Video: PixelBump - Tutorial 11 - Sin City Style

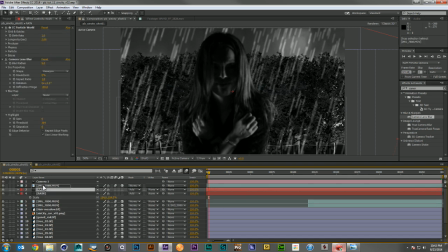25:26 And then I'm going to come in, I'm going to duplicate this guy, I'm going to bring it to the foreground. I'm going to turn off my camera blur for a moment, or maybe just reduce it down to something much less.
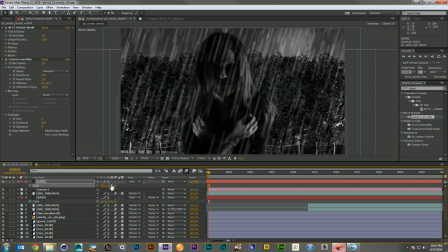25:40 And what I'm going to do is I'm just going to scale this guy up a bit more and probably drop its birth rate down. And there we go. Now we're starting to get this nice graphic-y straight lined look, which is very similar to what we see in the comics.
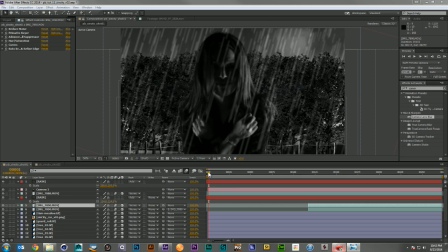25:58 So let's go ahead
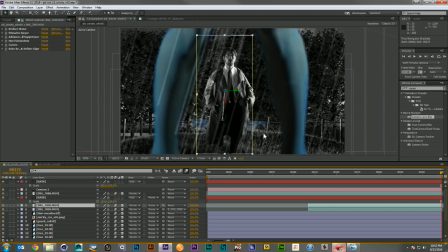26:02 and add just a couple more flourishes here. The big one I want to add is a vignette.
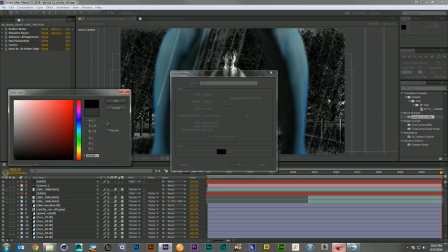26:14 So I'd like to make this feel a little more lit, as if somebody came out there with some lights.
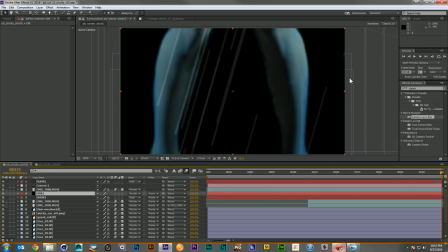26:20 And I'm going to put it behind the Kazumi layer, but in front of everything else. And let's go ahead and grab our ellipse mask.
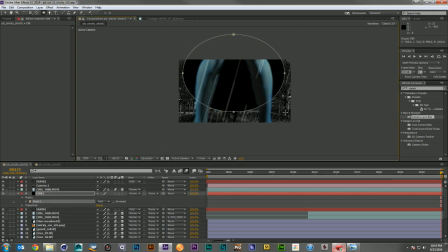26:32 Do something like this. And we'll subtract it and then feather it out a whole bunch, maybe 400 pixels.
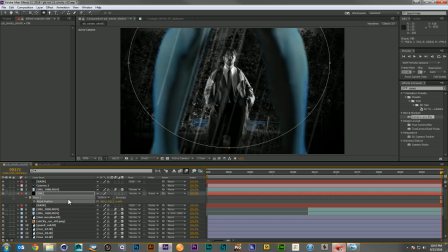26:45 That's pretty good. And then we'll just reduce it. Reduce its opacity to maybe 60, maybe 75, 80.
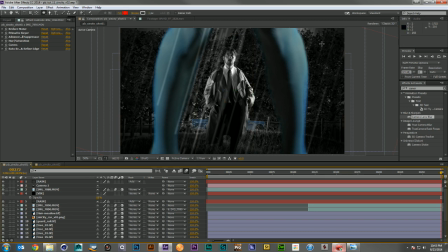26:59 There we go. That way we're focusing the eye on this area here in the center and not so much on the areas around it. And I think what I'd like to do is actually duplicate my rain layer one more time, drop it behind Eric,
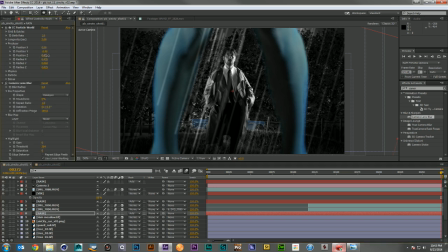27:18 and in this one, I'm going to take that producer and I'm going to move it back just a little bit.
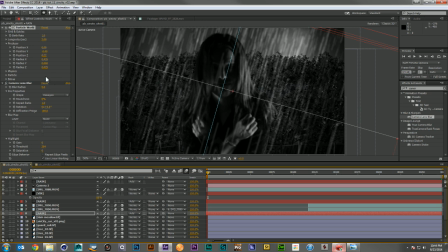27:26 Let's go to the top, make sure we didn't just cut ourselves off, which we did. So let's take it in Y, bring it up, and I'll take the mid-ground layer, bring it down to maybe 0.7, and the background layer maybe down to 0.5.
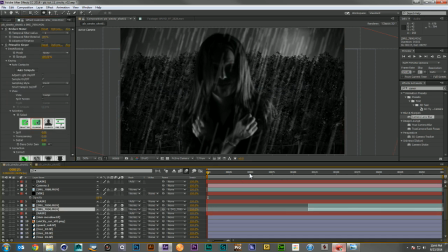27:47 This way we just have a nice amount of depth to that effect. And let's go ahead and take a look at that.
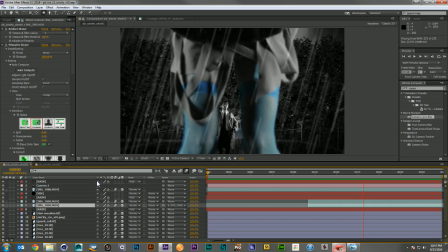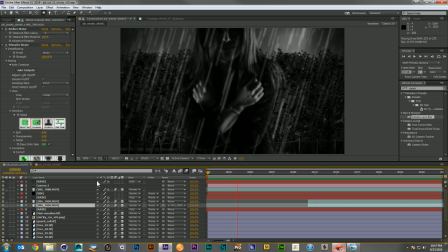28:10 Okay, so that's looking pretty good. I like the motion.
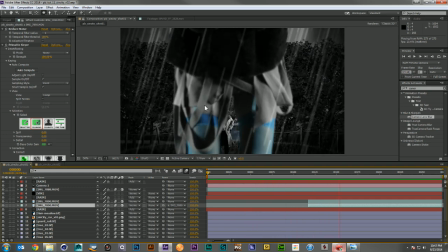28:14 I like a lot of the color grading. I don't like the rain. It's a little too heavy right now.
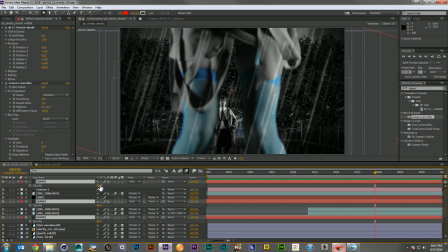28:20 And I mean just in its look in general. So I'm just going to come down and I'm going to drop everybody down to like more of a 20.
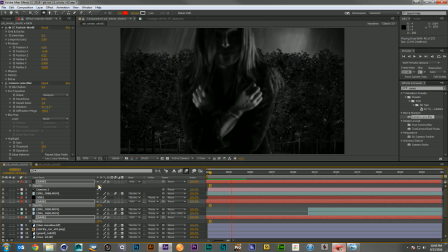28:30 There we go. That's much better. So now we feel like there's rain and it's not distractingly overbearing. So the last thing I want to do is add some depth of field to this shot.
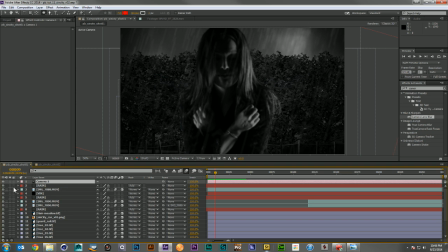28:47 And you could use the After Effects camera, but I've never been a huge fan of it personally. So what I'm going to do is I'm going to add a lens blur to our foreground woman layer to Kazumi.
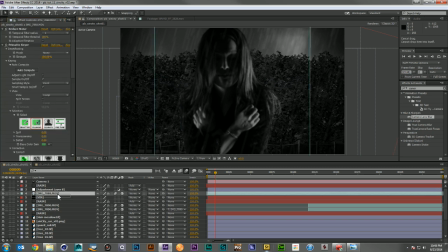29:02 And then I'm going to go ahead and add an adjustment layer below her, right under the vignette. Oops. Right under the vignette. And what I'll do is I'll kind of keyframe these together.
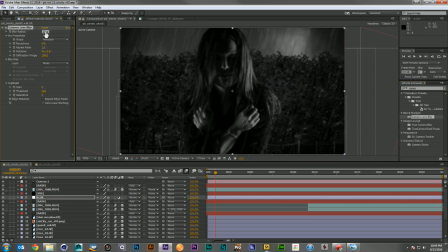29:21 Go ahead and add that to our layer, and we'll zero this out for now until we figure out where we're going to want this to come in. So somewhere around here we should start racking our focus, maybe about frame 100.
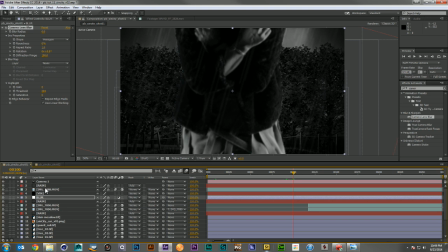29:37 So I will click on our foreground layer here, come down to our lens blur, and then I'll come down here. And let's go ahead,
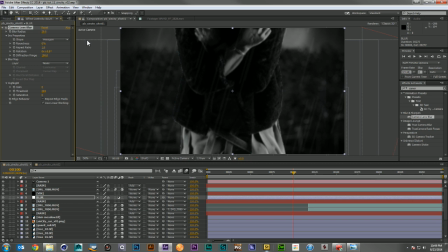29:52 that's too blurry, maybe a 20 for the beginning there, or a 15, there we go, something more like that. And come down to where we start to see Eric completely,
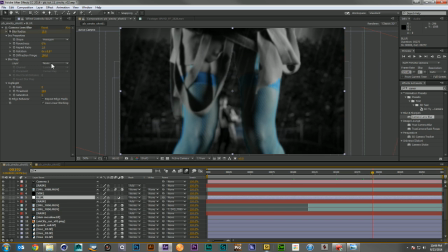30:09 somewhere down here, and I'll reduce the blur here. And I will up the blur here.
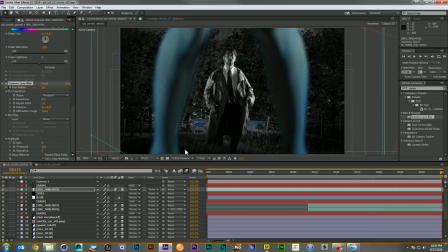30:27 And then when I come all the way down, that looks really nice. Okay. But I think I'm going to actually add one more blur behind Eric's layers.
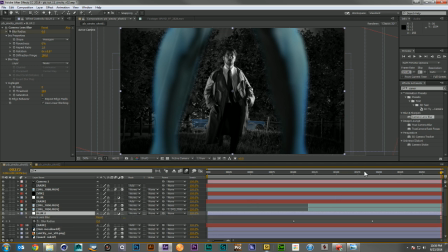30:42 And on its keyframes, I'm not going to take it down to zero here.
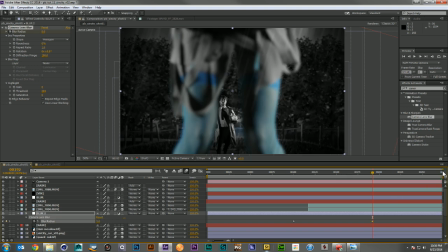30:49 So I'd like it to stay just a little out of focus. There we go.
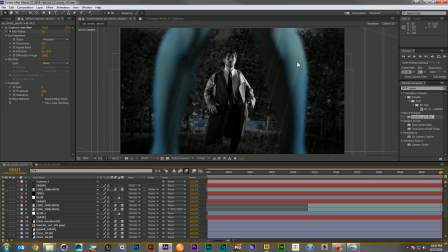30:57 Okay. So that's looking really nice. The image looks really pretty there.
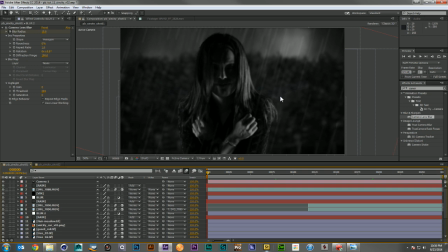31:04 And it looks really pretty here. I can see we've got a little cleanup to do on Kazumi's key. So let's come in and pull those colors out. And while we're here, let's go ahead and clean up some of this crunchiness that's happening.
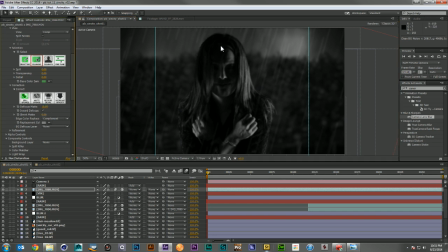31:20 And to do that, I'll just defocus my mat a little bit. And that should take care of a lot of that crunchiness.
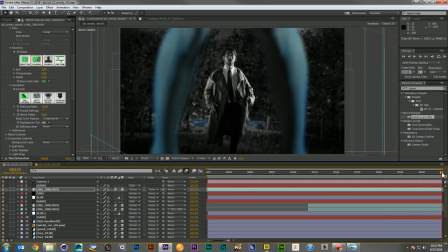31:31 All right, stepping through, that looks pretty good.
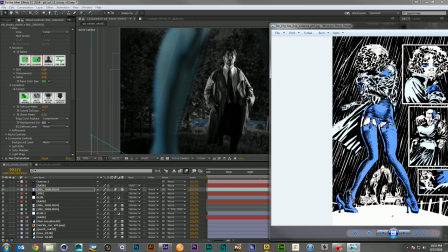31:34 The only thing that we're missing from our original comic panel is some smoke coming off the engine.
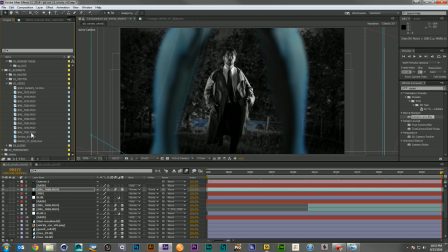31:42 And to get that smoke, I'm just going to grab a Video Copilot smoke asset. I'm going to come down here and attach it to my car. Then I'll switch on its layers.
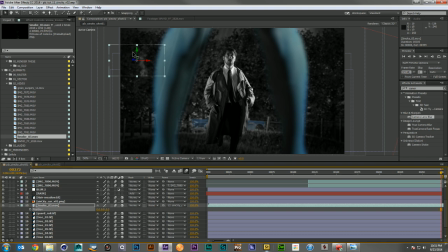31:59 And then I'll just zero them out. So now it should be right where the car is. I can pop it right above the hood. And it should track very nicely with the car.
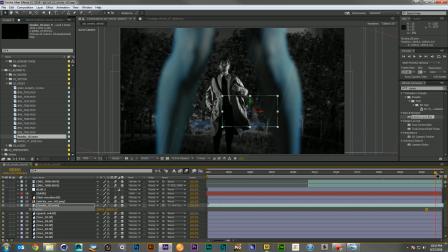32:15 And just give us that nice little bit of smoke as if the car has just hit the guardrail.
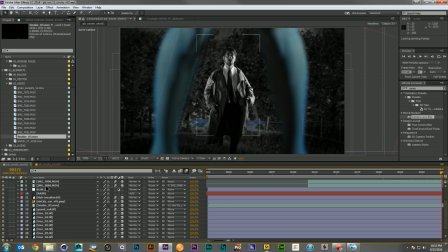32:21 So let's go ahead and take a look at this shot and see if we're done.
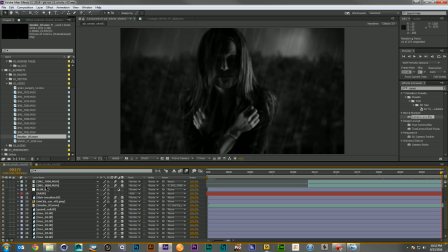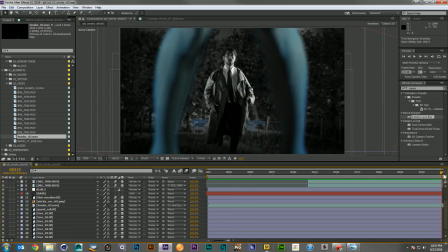32:32 Okay, I think this looks really good. I think the only thing I want to change at this point is to play with my vignette a little bit. Like maybe pull it in a little more on the sides and the bottom, just to keep that focus nicely on Eric in the background.
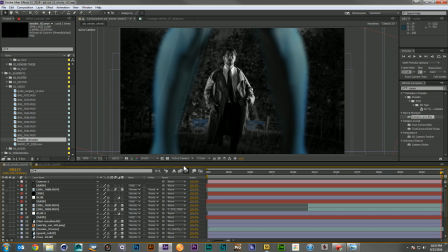32:54 But that's it. I think that's our first shot.
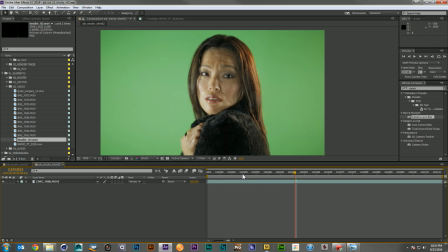32:57 So for our second shot, we're going to use this one of Kazumi turning and looking in camera.
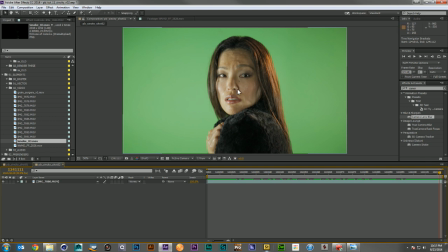33:05 One thing I did do is spray down the actors with water, which was not only fun to do, but when we add the rain later, it just really gives you a nice impression that they're in the rain while at the same time most of them is dry. So again, it just adds to that very dreamlike state that the film lives in.
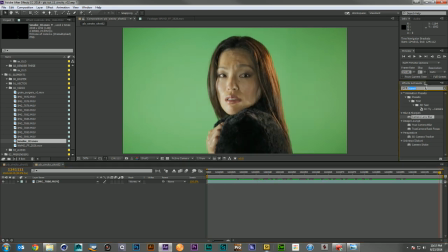33:25 So I'm gonna come in and, I'm gonna come in and just do my usual key setup real quick.
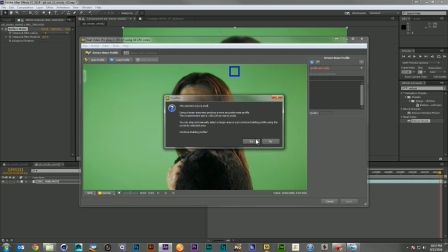33:35 So I'll throw on a reduced noise, I'll auto profile, I'll auto fine tune.